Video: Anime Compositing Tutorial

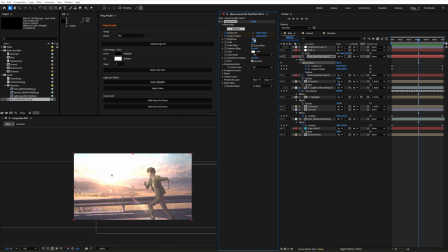12:25 Now we can decrease the brightness here to a value of 30 maybe. And the scale to a value of 90. We start to getting somewhere. It's looking cool. I also need some stuff in the foreground because I got the feeling that the foreground is pretty empty.
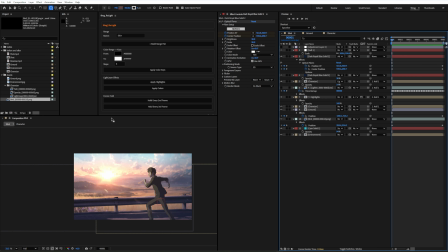12:38 So for this, it's pretty simple. I will just draw a shape here with the fill layer enabled and mouse stroke.
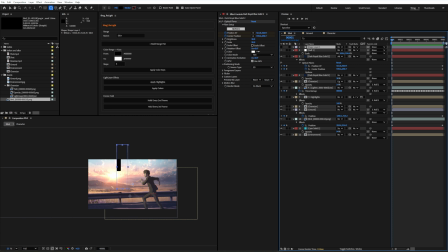12:45 And I will make it black like so. Let's draw a shape. Maybe something like this here looks pretty good. And let's add it under the adjustment layer. And I will make a new composition and call it lamp, for example.
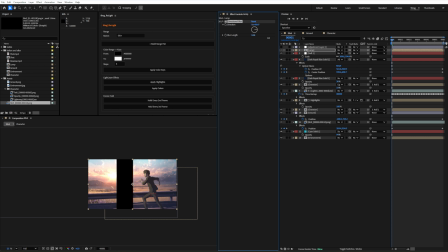12:59 Let's use a directional blur on this. Let's increase it to something like this. And we want to change the positioning. So we start over here maybe and go out of the frame and move a little bit forward and moving completely to the right side.
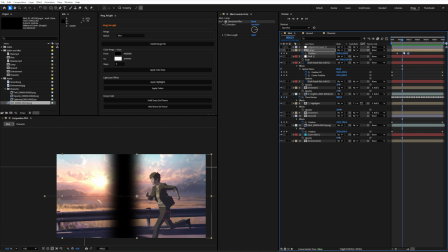13:16 So let's visualize it. Yeah, looking good, but it's maybe a little bit too dark. So we can add a tint afterwards.
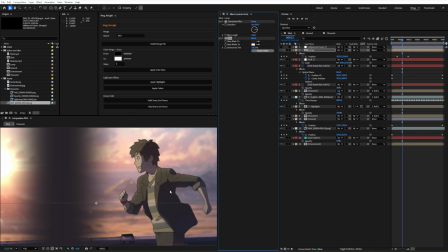13:22 And let's select maybe this color over here and make it slightly darker.
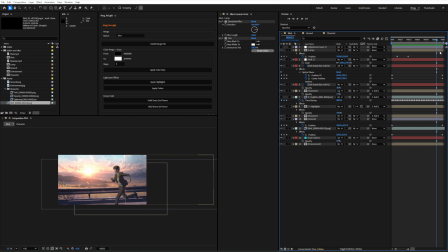13:27 Something like this. And it is looking way better. We can now duplicate the layer. We can also crop the layer a little bit. And we maybe want to move it over here. So now we got some lamps. And one thing that could be also really cool, we could end like this here.
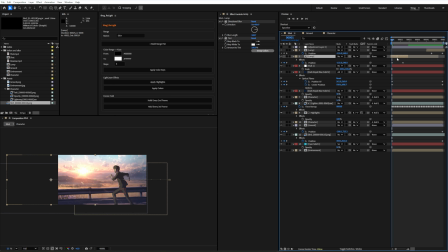13:43 Or we can even start with 1. So maybe we want to start like this here. This is our starting frame. And then we have 1 over here. All right. Maybe we need to also change 1 up. So we're getting this here over here. So it doesn't look so cut here.
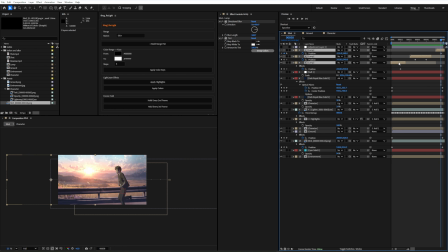13:59 All right. Looking cool. Now the next thing we can even make a composition out of this and call it lamps, like so. Let's make the composition as long as this here. And we maybe even want to make some changes in here.
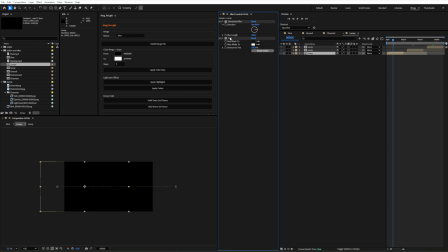14:12 So let's delete all the effects from these layers and we select this one and just put it on the top one here, like so.
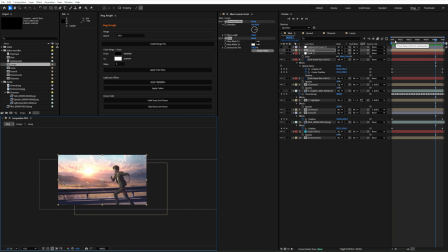14:20 All right. It's a little optimization thing, so it's a little bit faster inside After Effects now. One thing we can also add are something for the camera. So let's add it above the lamps.
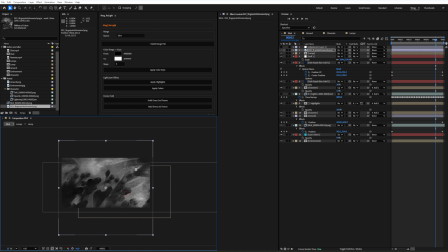14:31 And this is this beautiful grunge map here. Let's also add some masks over here.
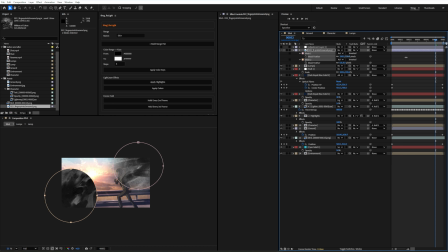14:37 And I also want to feather them. So something like this here. And also something like this.
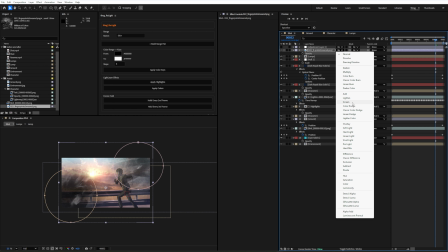14:43 And I want to decrease it here and set it to screen maybe. Want to even decrease it more.
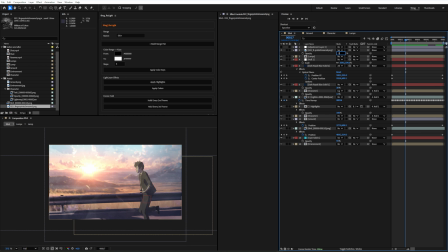14:49 Really slightly here. I think it's way too much. Maybe 20 is good. And yeah, it is looking better. All right. Now let's add another adjustment layer, and we will start with the color grading. And for this, I'm using Magic Bullet Looks. So let's dive in, and we're getting this window, but I don't need the presets here.
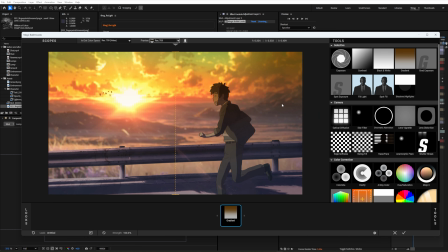15:06 And we will start with a gradient maybe from the bottom to the top, maybe something like this here.
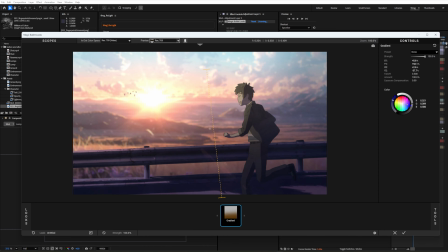15:11 I want to make it really bluish, something like this. Decrease it here a little bit more.
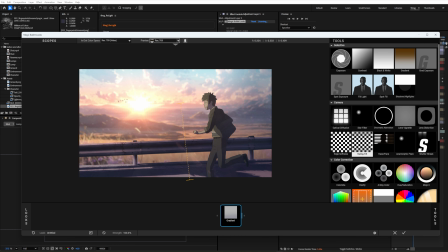15:17 Yeah, something like this, looking good. Now, the next thing I want to add is something for the lens, so using some optical diffusion. And I also want to increase the density maybe slightly, so it's more wrapping around the character here a little bit.
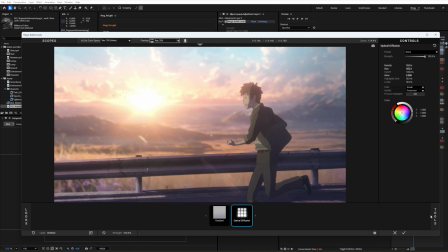15:30 Maybe also the size here. And I think something like this looks good. All right, the next thing I want to add is some edge softness.
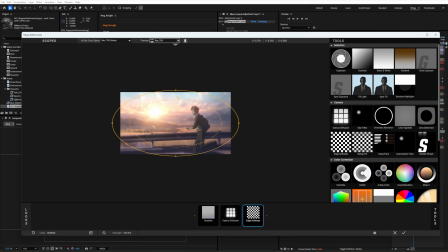15:38 Let's add this as well. So maybe something like so. So the camera and the character is in place. I think this is looking good. And maybe increase the blur size. I think a value of this is pretty fine. The next things I want to have is some lens distortion,
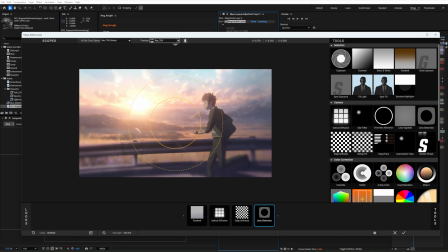15:53 but I don't want it like this, but more like in fisheye, something like this really slightly. Let's increase it only on the edges again to give it a more interesting look. All right, we also want some haze flares, so it's also giving a really nice touch here.
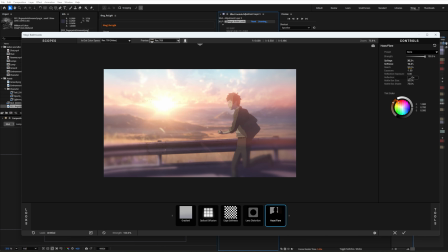16:08 I maybe want to decrease this here. The softness is pretty okay. Now let's add also some chromatic aberrations, and I will increase this cyan a little bit, the magenta, and also decrease the yellow here.
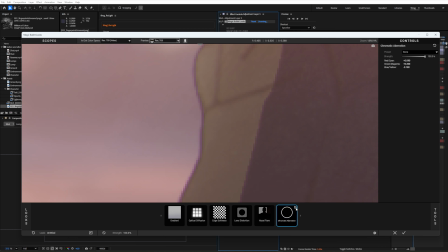16:21 So now we're getting here the edges a little bit more interesting in a more magenta look.
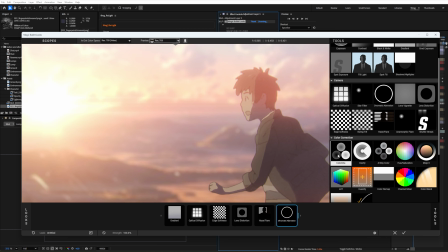16:27 And let's also add the color star.